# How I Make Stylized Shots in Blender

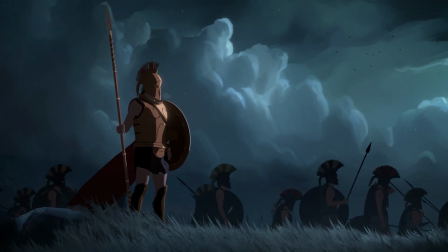0s
Switching to a stylized look completely changed the way I work. Suddenly, it's much more about creativity rather than chasing realism.
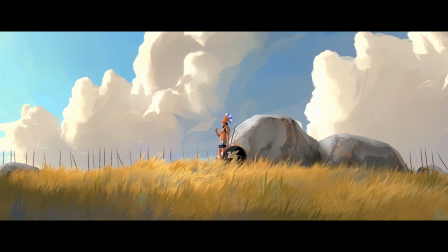7s
And shots that used to take me weeks are now possible in just days. And it's so much fun. After the release of my last video, a lot of you ask how exactly do I approach creating these stylized shots. And that's what I'm gonna answer in today's short breakdown. Every shot begins, of course, with an idea.
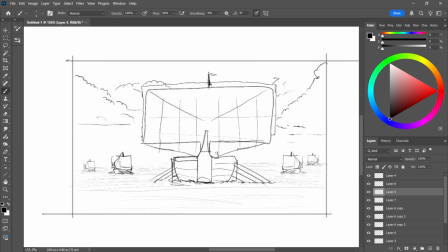25s
Sometimes I sketch it down in 2D quickly just to get the composition right.
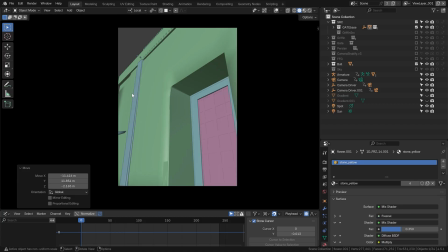30s
Other times, I jump straight into 3D and block out a very simple layout.
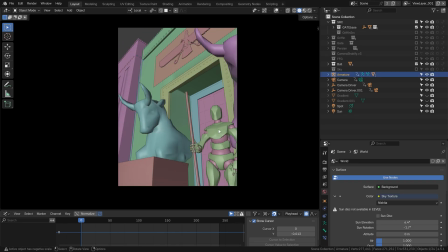35s
This is where I decide on the framing, the mood, the overall feel of the shot.
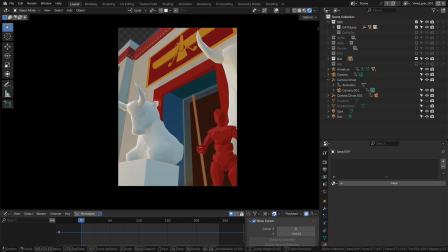40s
It doesn't have to look perfect, it usually just has to capture the rough shape, color, and timing of what I'm aiming for.
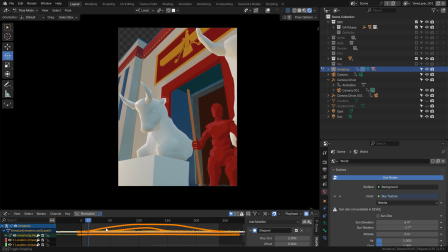47s
Then I bring in an animation.
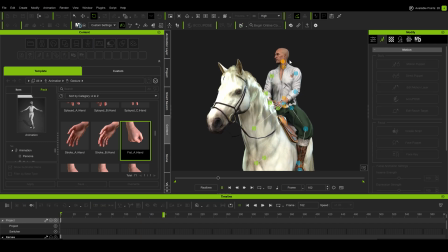49s
For that I rely on tools like iClone and Mixamo, where I usually take their animations and adjust them for my needs.
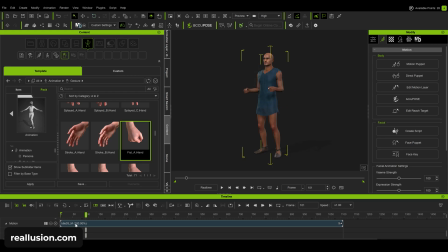56s
And these tools let me set up simple movements and export them directly into Blender.
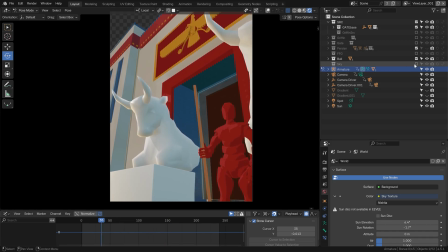61s
Once I have the basic motion in place, I can start replacing those rough placeholders with my own stylized characters.
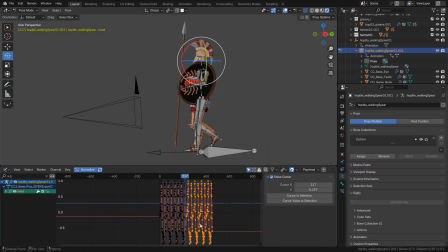69s
Speaking of animation, I really enjoy taking a character and animating it by hand.
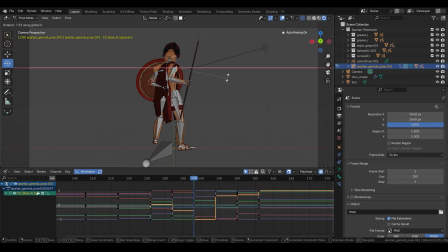74s
No motion capture, just poses and keyframes. For this style, I'm using what's called animating on 2s, 3s or 4s.
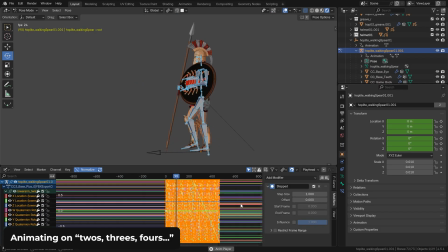82s
This basically means animating every second, third or fourth frame, which gives the motion that slight choppiness so typical of traditional animated films. And helping to guide me on this journey is an excellent course I want to highlight here, the animation course from toAnimate,
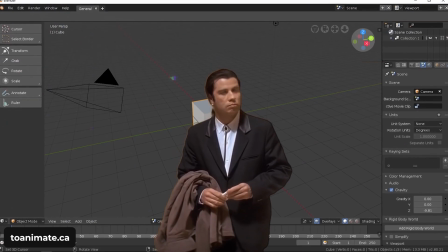99s
where animator and tutor Brian Cooey takes you from the very basics to more advanced topics like walk cycles,
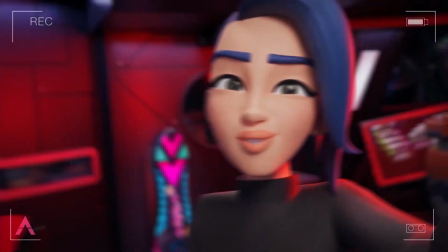105s
studying animation reference, and finally animating provided characters with full expressions.
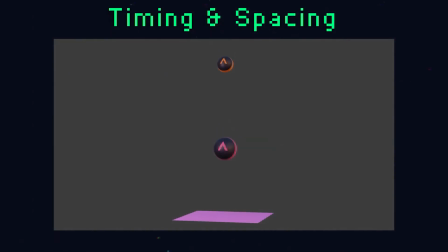111s
I'm really glad I finally started digging deeper into this topic, which, quite frankly, I avoided for many years.
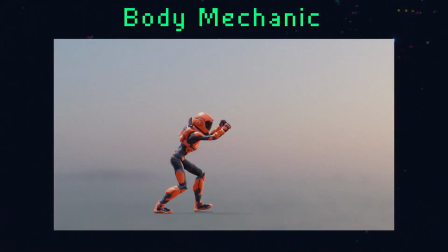118s
With this course though, the topic of animation really becomes so much easier.
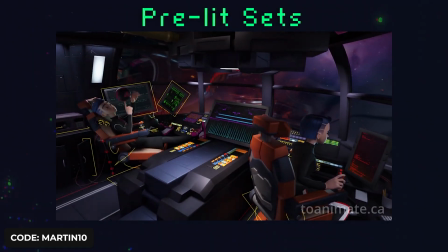122s
And now you can get an exclusive discount by using the promo code that you can find in the description of this video.
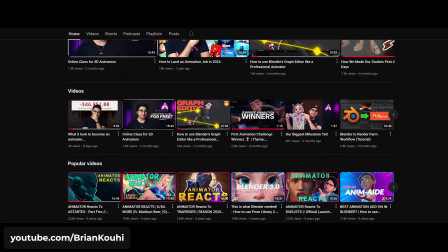129s
By the way, Brian also runs a YouTube channel connected to toAnimate, so definitely check it out if you'd like to give it a try.
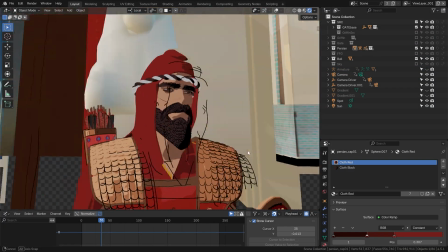136s
For all of my characters and assets, I use the same Shader-to-RGB node setup for the materials.
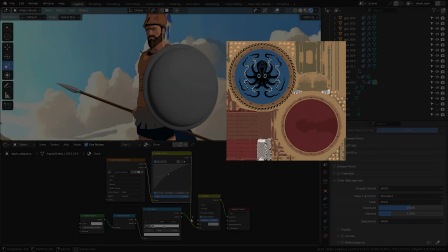143s
This gives me a consistent base style across the whole project. To add a bit more richness, I either blend textures on top,
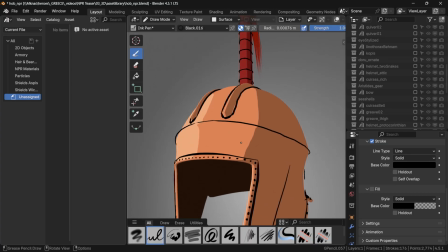152s
or I keep things flatter and use grease pencil lines to emphasize edges and details.
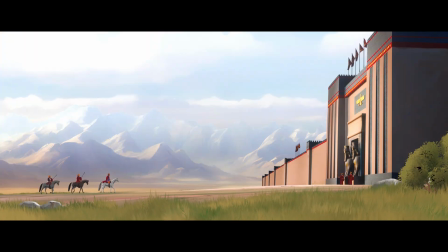158s
When it comes to environments, instead of building every tree and every rock in 3D, I lean heavily on camera projections.
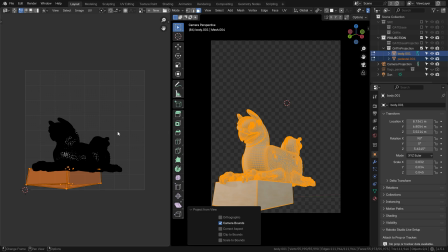165s
I put together simple objects, render them from a chosen camera angle, and then paint over them in Photoshop.
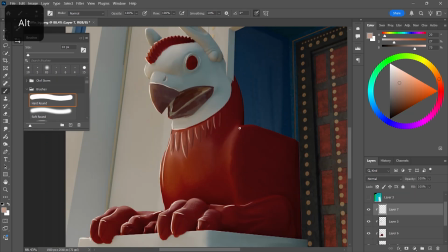174s
This way, I can achieve nice painterly details very quickly and then project them back onto my geometry in Blender.
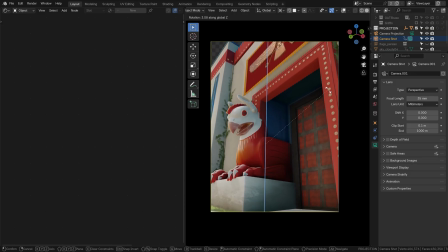181s
Yes, this technique relies on using only this specific camera angle.
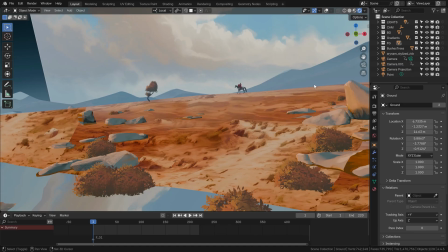186s
Everything outside the camera view looks very trippy, but this is so much faster without forcing me to model and texture every single detail.
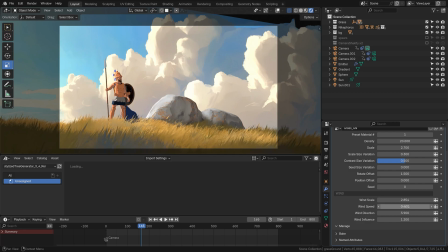194s
I then usually add painterly vegetation and trees to tie everything together.
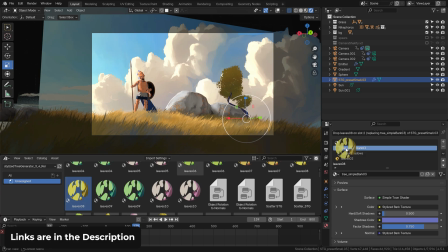199s
I'll highlight my favorite resources and add-ons in the very next video here on this channel.
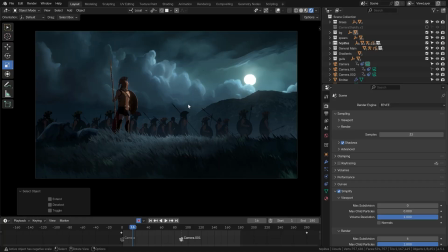205s
Next up, clouds. They're one of the most important parts of the atmosphere in my shots.
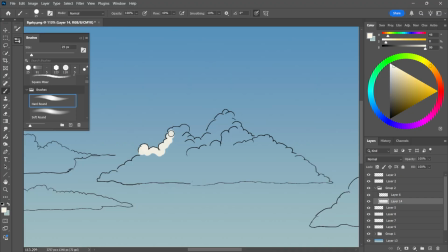210s
Almost all of them are 2D, hand-painted in Photoshop and then layered in Blender.
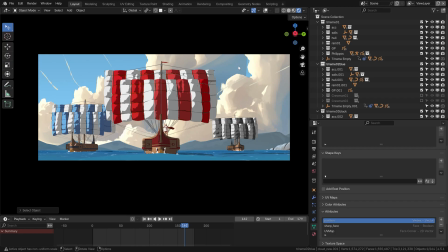215s
They give my shots that dreamy, painterly quality that I love so much.
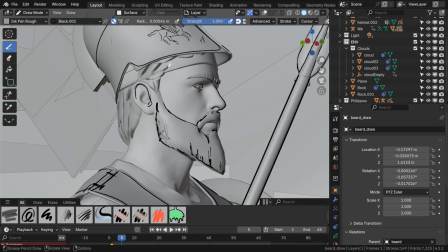219s
A big part of this workflow is also the use of grease pencil, Blender's tool which you can use to draw and paint in 3D space.
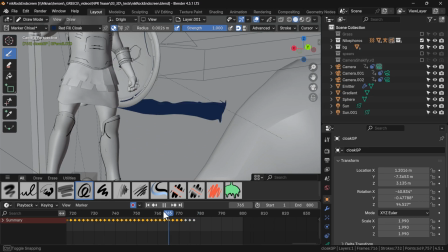227s
There are several methods that I use this tool, from completely hand-drawn and frame-by-frame animated elements to some more automated methods.
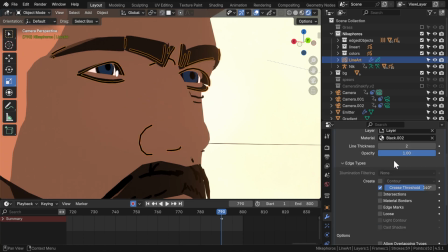236s
Definitely something I'll focus on in my future videos, or you can already watch a deep dive on my Patreon.